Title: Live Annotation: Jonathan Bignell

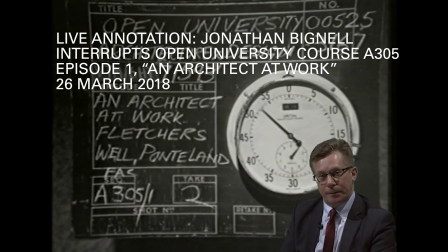0:07 I want to respond to this programme as television, rather than in relation to its architectural content.
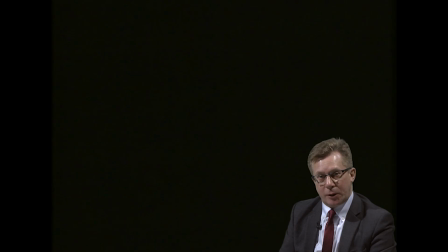0:13 So I'm interested in the visual style of the programme and its form, the way that it addresses its audience,
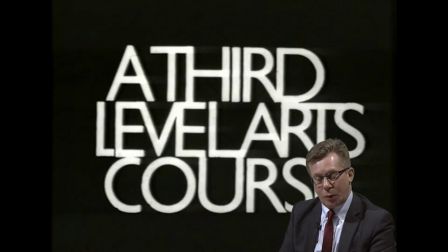0:20 and in ways in which point of view are used and the relationship between the studio,
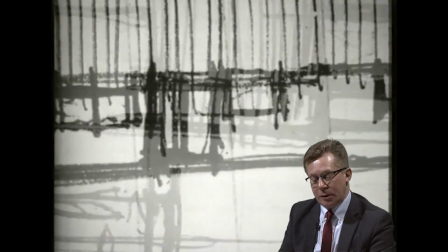0:25 where most of the programme takes place, and the location footage and other kinds of images that we see in the show.
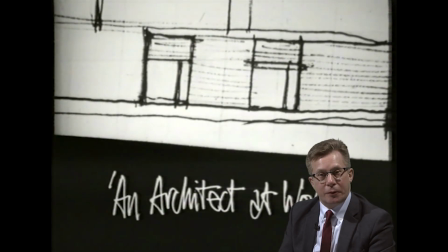0:32 I want to look at visual composition, framing, and the editing of sequences together,
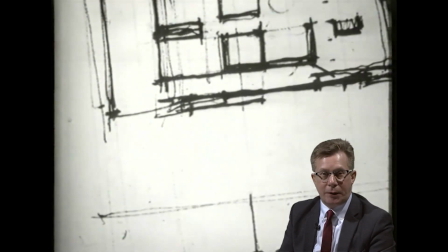0:37 and the relationship between the camera and the narrator, Geoffrey Baker, who presents the programme.
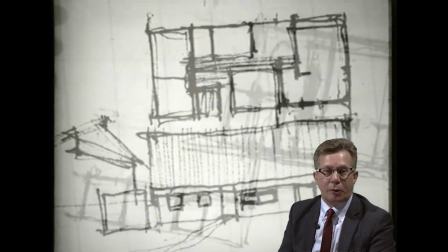0:44 My argument is that this programme has a tension between
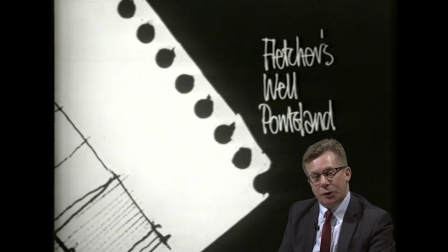0:50 acting as a channel or relay for architectural information for the Open University's students,
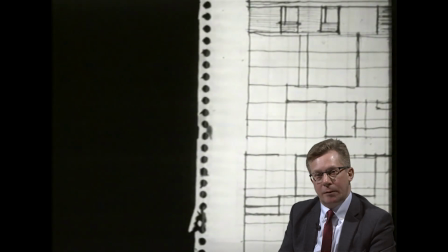0:57 and also finding a form in which it can work as television within the conventions of television presentation.
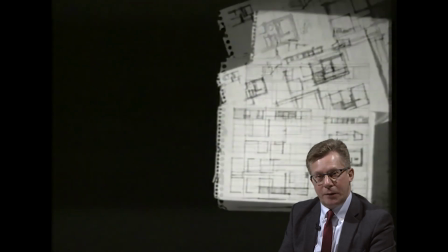1:03 I think the programme is aware of this tension and that, in fact,
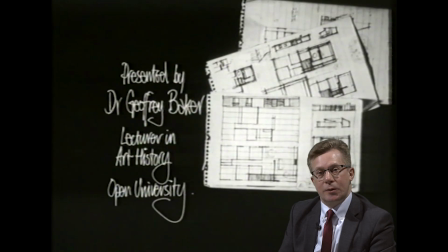1:07 in some ways it's about the ways in which the television medium and architecture can
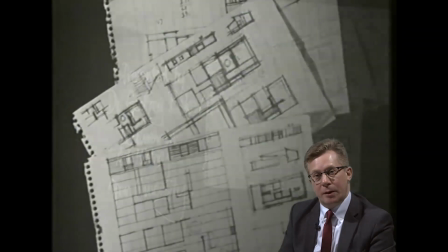1:12 collide and find a relationship in terms of visual form and style.
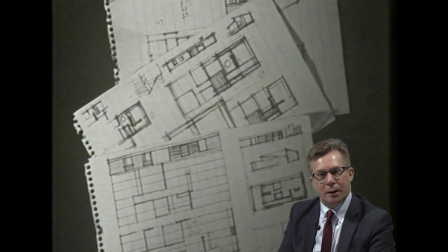1:19 This opening sequence presents a series of graphical designs on the screen, and I think it's quite puzzling, certainly initially, as to what these things might be. But we're going to find out that they're actually architectural sketches made by Geoffrey Baker that he's going to show
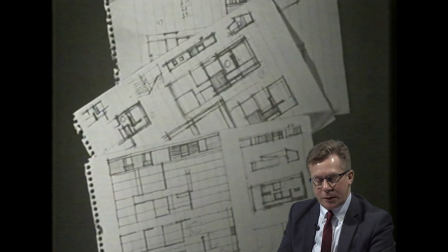1:35 himself producing later in the programme. So these opening images foreshadow what happens later on, and the ways in which Geoffrey Baker actually functions as an architect creating design on screen during the programme. These images that we see, and indeed the typographical style of the opening captions,
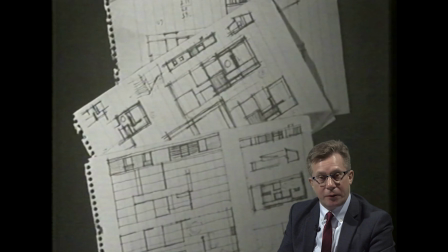1:55 are they're hand-drawn and rather rough, slightly blurry and blotty and inky, perhaps suggesting the creativity, the handcraftedness, the artistry of being an architect,
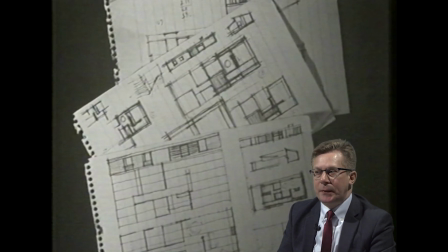2:08 rather than the kind of the harsh industrial design side of architecture, and the detail of building, construction and materials that, of course, architecture also involves.
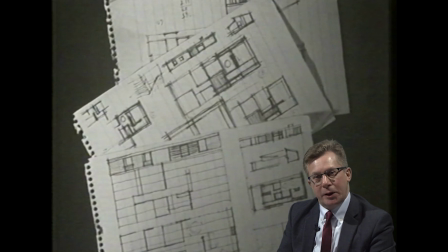2:22 So I think what we're being presented with here right at the beginning is an idea that architecture is at the interface between design as creativity and design as a professional, industrial kind of work.
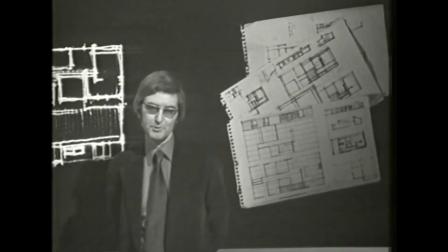2:39 Most of the television programmes in this course deal with outstanding works
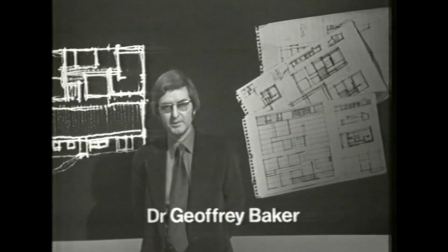2:43 of architectural design that came into being during the period 1890 to 1939. This programme is an exception in that it deals with design as an activity,
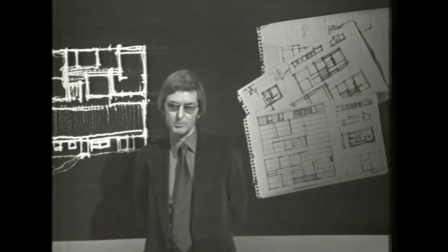2:52 and I want to discuss the creative processes involved in architecture by explaining how I designed my own house near Newcastle on Tyne.
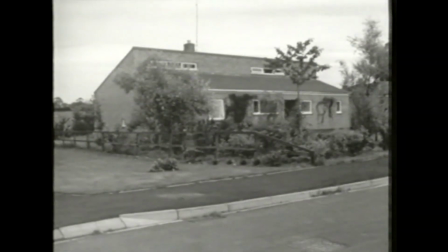3:01 But there's another reason for showing you this house. It was completed 30 years after our period. And it does, I think, show how architects' ideas have been completely
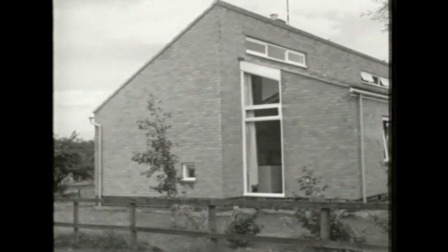3:11 revolutionised by developments in design techniques which took place between 1890 and 1939.
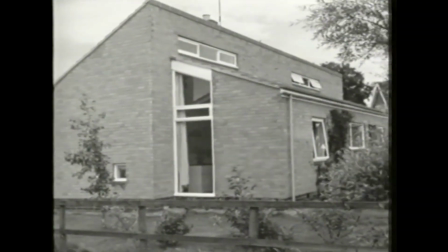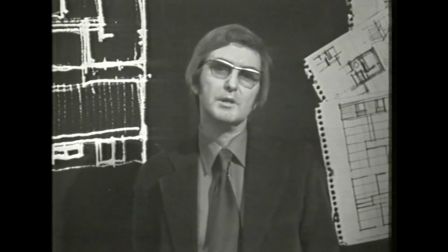3:22 To begin with, I'd like to explain the process of architectural creativity as I see it.
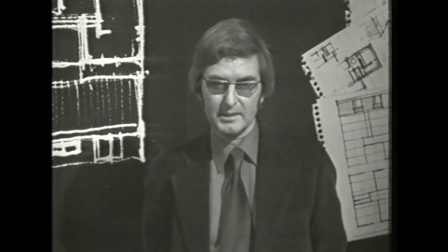3:28 And here a personal view is inevitable because design is a very personal kind of activity.
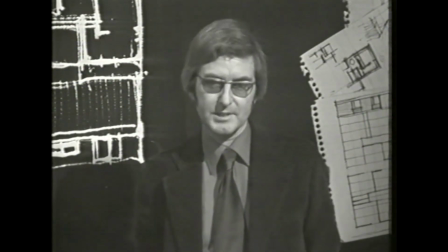3:34 For simplicity's sake, I'd like to separate the activity of design from the information being fed in about any problem.
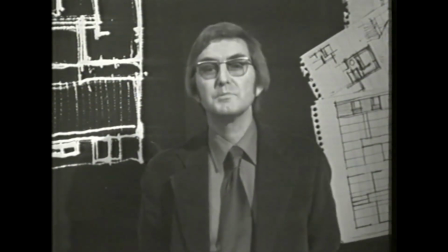3:41 So I begin by talking about how we absorb and sort out the information we have. The kind of information we draw on seems to range from one's past experience of architecture in general, which I'd call an indirect source, to the information supplied in the brief, about the accommodation required,
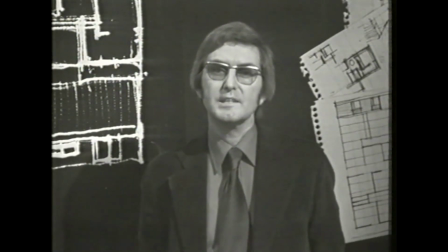3:58 the context, and so on, which I'd place much nearer to the centre of operations. Information of direct importance to the job. Outside this area, I'd place the work of architects one admires.